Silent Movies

Hey it's Michael J and I wanted to talk about silent movies but the subject is too comprehensive for a little video like this so I thought I'd just show you my favorite things about silent movies and one of them is going to see them live.
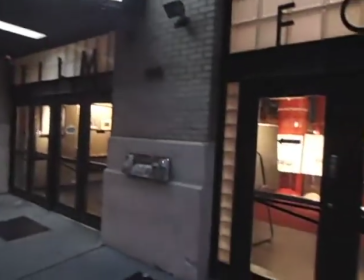0:20 The best place to see silent films in New York is the Film Forum. It began in 1970 but this current location was built in 1989.
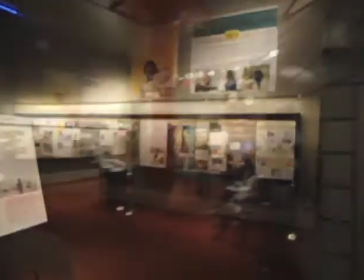0:29 It's the only nonprofit cinema in New York, and it's one of few in the country.
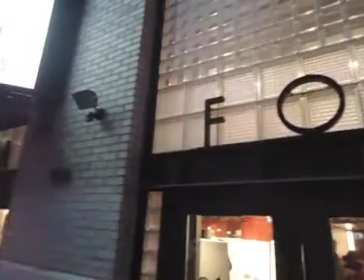0:34 It specializes in independent films, and they show a lot of silent films.
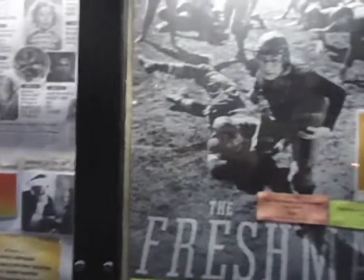0:40 And tonight, they're going to show Harold Lloyd in The Freshman.
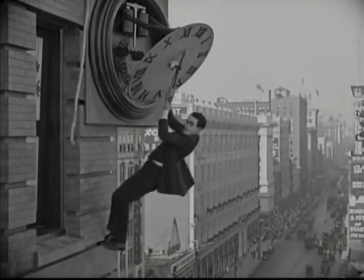0:48 You know Harold Lloyd because of his glasses, and even if you've never seen one of his movies,
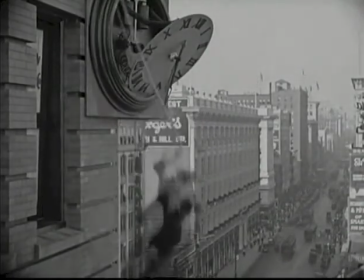0:54 you know him from this famous clock scene from the film Safety Last.
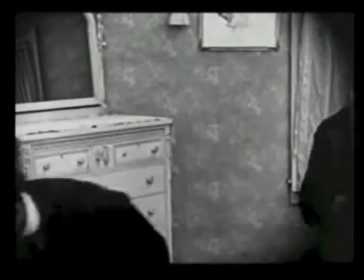1:01 Buster Keaton always had this funny blank expression. It was part of his shtick. And he worked a lot of years.
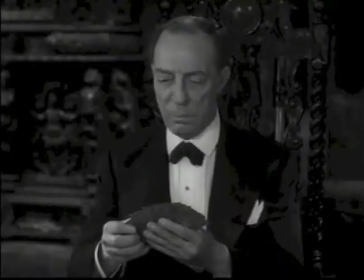1:07 He worked into the late 1960s.
Pass. Three and out, Trump.
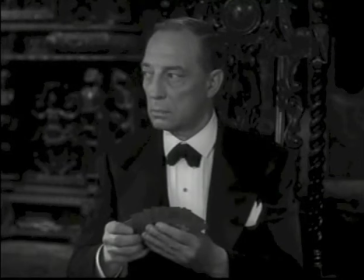1:13 Pass. Pass.
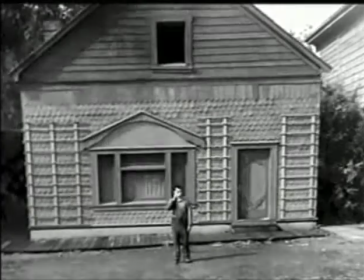1:17 Buster Keaton's comedy had a lot to do with huge sets and props as part of his comedy.
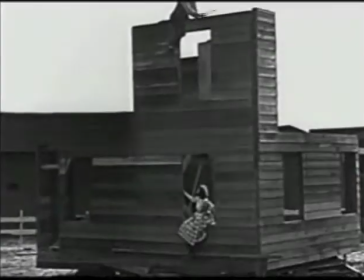1:23 And he was very physical. A lot of the silent movie comedians were very physical because they had to show you everything they were doing.
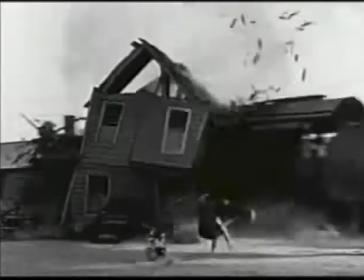1:31 They didn't have dialogue. So even like Harold Lloyd, who's a romantic comedian, was very physical.
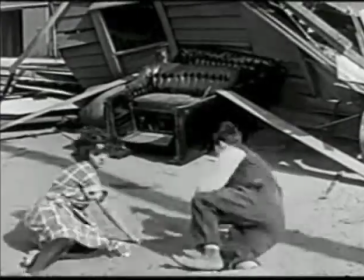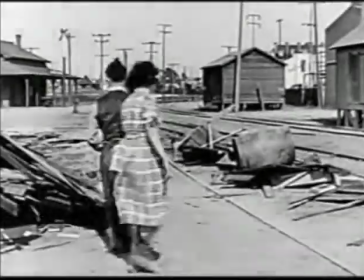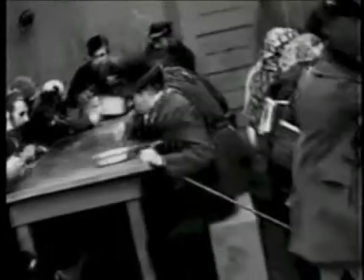1:50 Of course, Charlie Chaplin is the king and one of my idols, and his physical comedy is absolutely amazing.
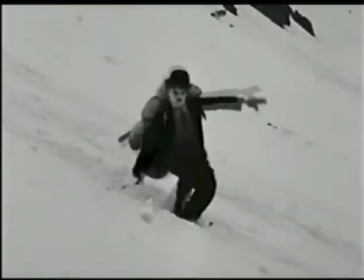1:59 But he also had a lot of heart to him there was a serious side.
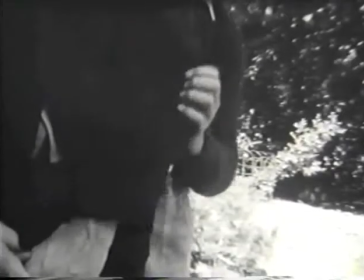2:05 When I was 15 years old I made my own silent movie.
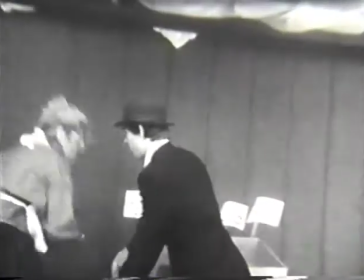2:09 I made my own version of Charlie Chaplin's The Kid and I filmed it in black and white
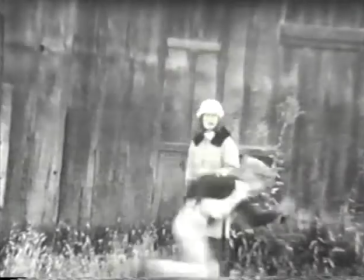2:15 and I did a lot of things in it that I thought had to be in a silent movie like a pie fight and the Keystone Cops.
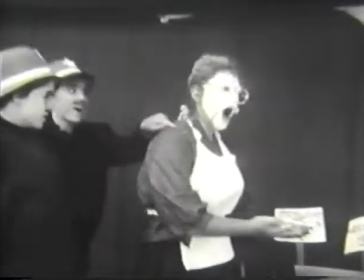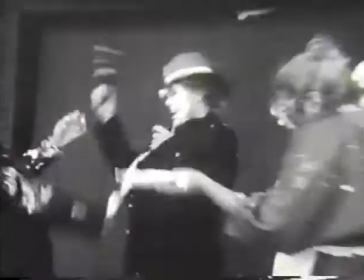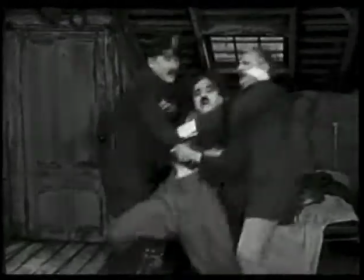2:32 This is from Charlie Chaplin's The Kid. his serious films were always
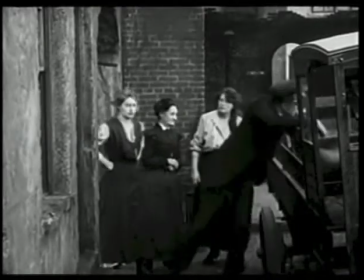2:38 great always full of comedy but there was the pathos there too which is
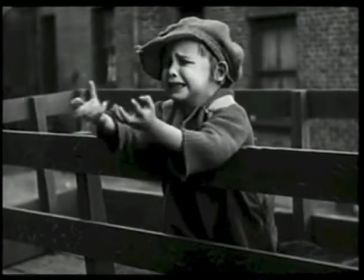2:43 what I think makes him so endearing this is little Jackie Coogan here pleading Jackie
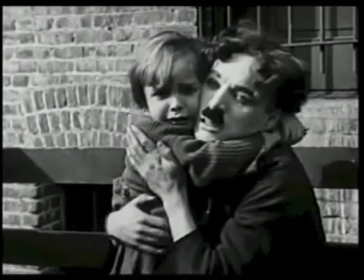2:49 Coogan who went on to become Uncle Fester in the Addams Family I
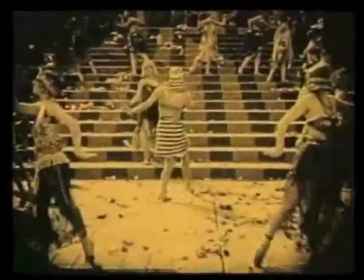2:55 love the imagery of the silent films the cameras would swoop around there'd be these
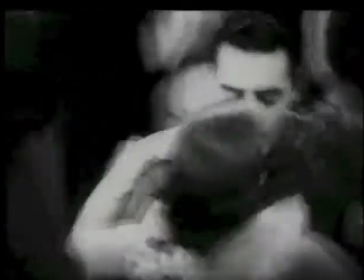3:01 big scenes there'd be long lingering shots on the stars and you'd really see what's going on behind their eyes.
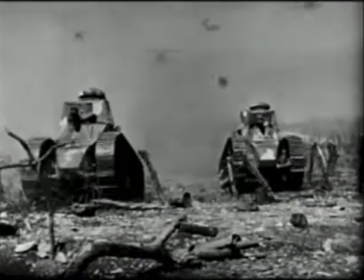3:07 There would be these big scenes full of airplanes and thousands
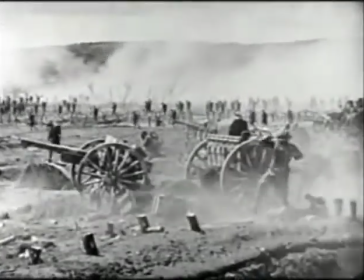3:12 of extras and all of this stuff was done for real.
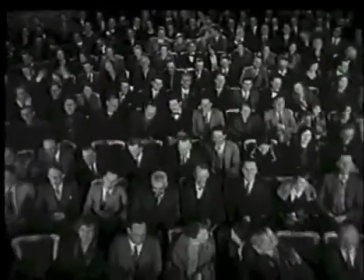3:17 There wasn't green screen here. There weren't a lot of special effects. There was also a lot of poetry.
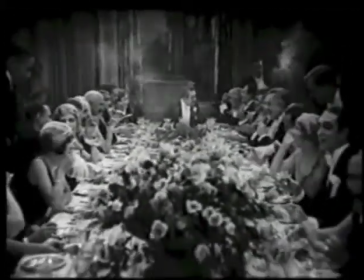3:24 Like this scene with the table. I wish somebody would do something like that in a movie today. It's so beautiful.
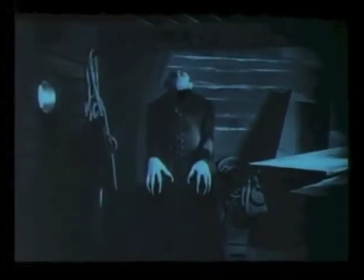3:34 The movies could be dreamlike and surreal, and so I think that sometimes they're very frightening.
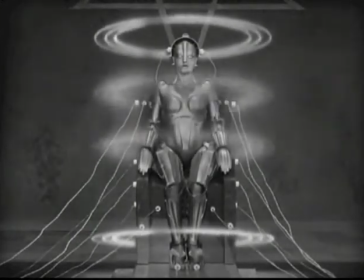3:43 This is Fritz Lang's Metropolis and his vision of the futuristic world.
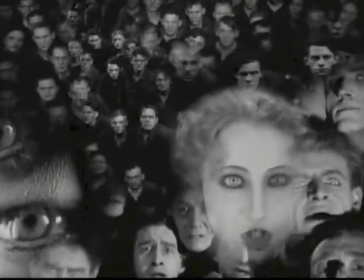3:51 Look at this crazy composite shot from Fritz Lang's Metropolis. Amazing.
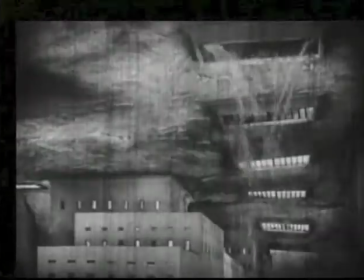3:56 And this scene where the water is flooding into the building and it's chaos.
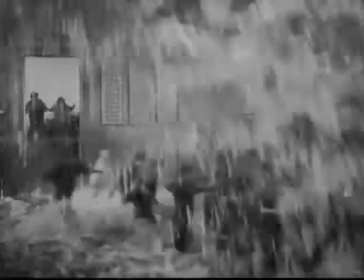4:02 It's very exciting.
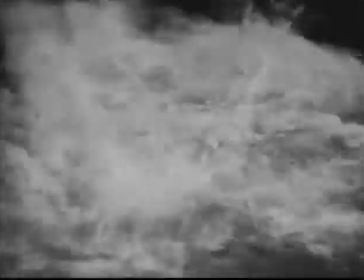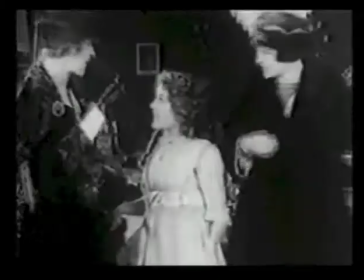4:09 I love the big, big old stars.